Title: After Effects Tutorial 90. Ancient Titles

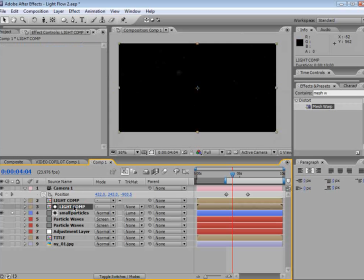Now we're going to enhance that by taking the light comp and adding a curves adjustment. So we'll turn that up.
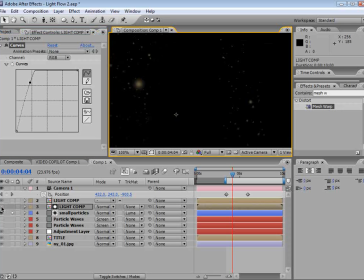And so now you can see some of the particles are starting to come in, and if we turn that layer on real quick, you can actually see what that looks like.
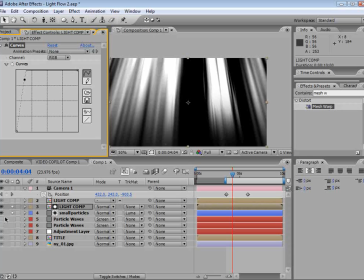So we may even turn it up even brighter so that those small particles start showing through.
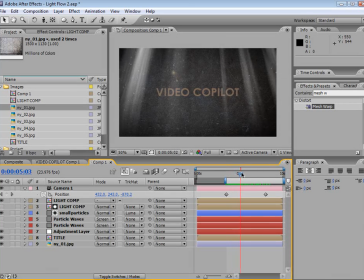Now if I scrub through this, you can actually see that the particles only exist where the light shines through. So just kind of an interesting effect, just adds a little bit of atmosphere to this title design.
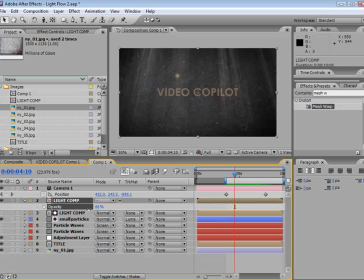And we might even bring the opacity of the light down, and we'll do some color correction and stuff a little bit later on.
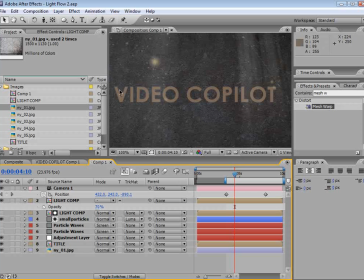But next, we need to focus on creating that shadow that we saw in the original example. So it's pretty easy, and that's what's cool about this particular tutorial. Now what we need to do is take our title layer and duplicate it. So we'll choose Edit, Duplicate.
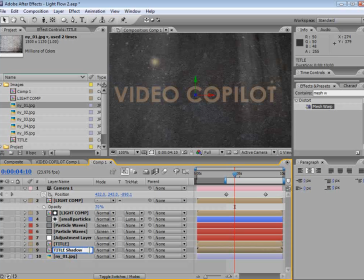Now the bottom one is going to be the shadow, and the top one is going to be sort of our 3D looking text.
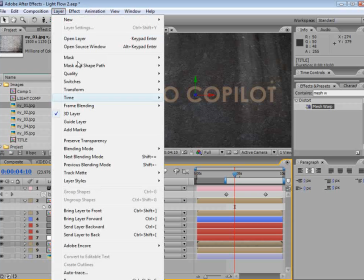So we'll take that, and we're going to choose Layer, Layer Styles, Bevel and Emboss.
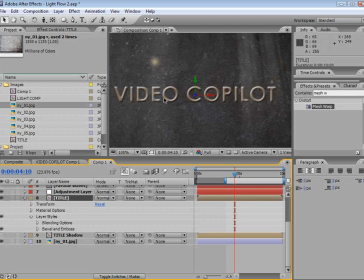And wow, that looks fantastic.
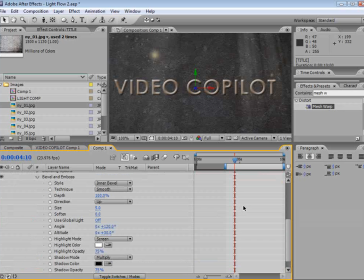Obviously, we don't want to use that at the default level, but if we play around with it, we can actually get a pretty interesting look. So we're going to turn the depth up. Now, if you're good at Photoshop, you kind of know what these all mean. Otherwise, just play around with the settings until you kind of see something interesting.
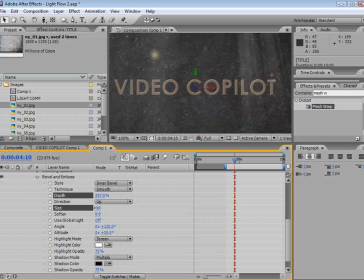We're going to turn the depth up. We're going to bring the size down real low, maybe to 2, maybe to 1. Now, I want to change the altitude, and I want you to look right here on the edge. And as I change it, the light gets away from the outer edge and sort of moves inward.
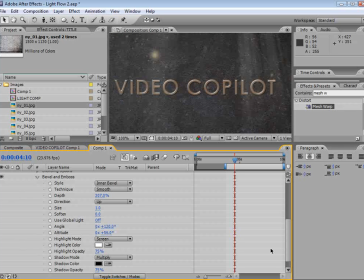Now, the other thing I want to do is add a very soft shadow with the layer style.
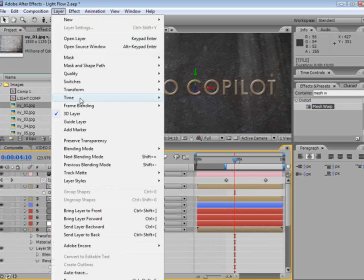So I'll select the layer. Layer, Layer Style, Drop Shadow,
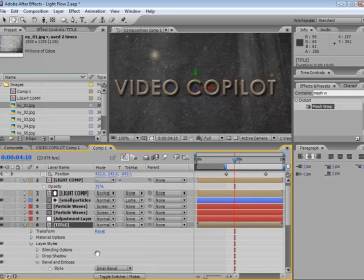and we'll come down here to the Drop Shadow option,
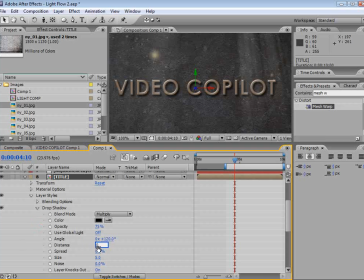and we'll turn the distance to 0, and we'll turn up the size, and we'll bring the opacity down.
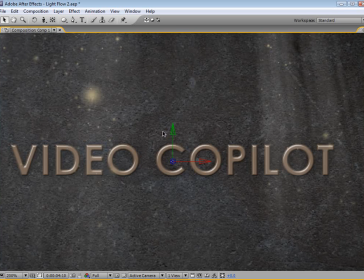Like, we really want this to just be very, very soft, because our real shadow is going to be the layer beneath it.
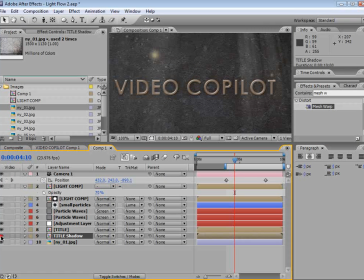Now, to do that layer, I'm going to turn it back on, and we'll choose Effect, Blur, Radial Blur. Now we want to change the type to a straight zoom.
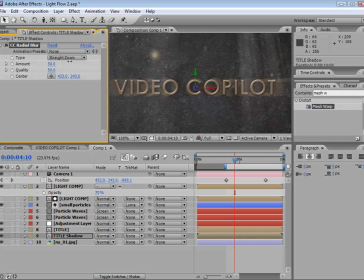And then if we increase the amount, you can see we're just creating sort of like a light effect.
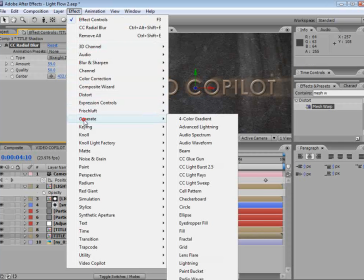But we don't really want to do that. In fact, we want to change it to black. So we'll choose generate fill, and we'll go ahead and set it to black.
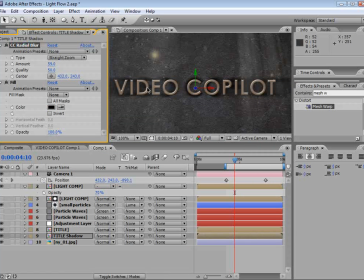And then we'll take the radial blur and we'll move the position all the way up and above and out of the comp.
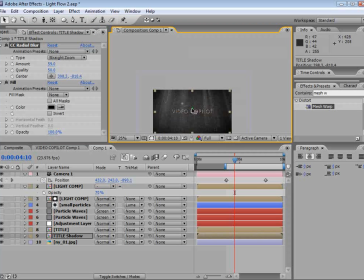So just put it way up here. Now our shadow is very long, so we'll bring the amount down.
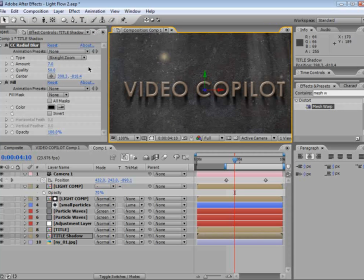And so now we're starting to create a very interesting looking shadow. And just play around with this setting until you get something that looks pretty good.
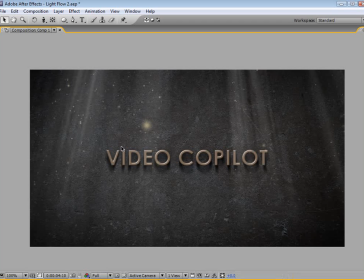But you have to admit that alone just gives it some depth that we otherwise don't see with a normal drop shadow. It actually looks like somebody meticulously nailed each one of these metal characters to this wall.
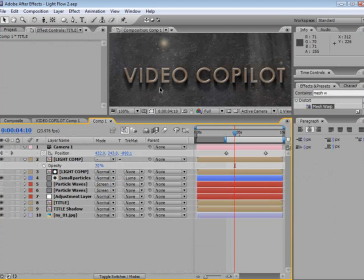Okay, never mind. Now, you also want to make sure that your bevel emboss light is in line with your shadow. So right now it's sort of coming from the side,
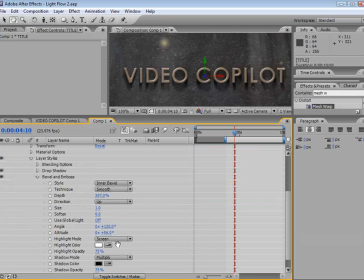and we actually may want to go into the bevel and change the angle so that it's right overhead. Or maybe we do put it off to the side and we just change the shadow. So it's up to you.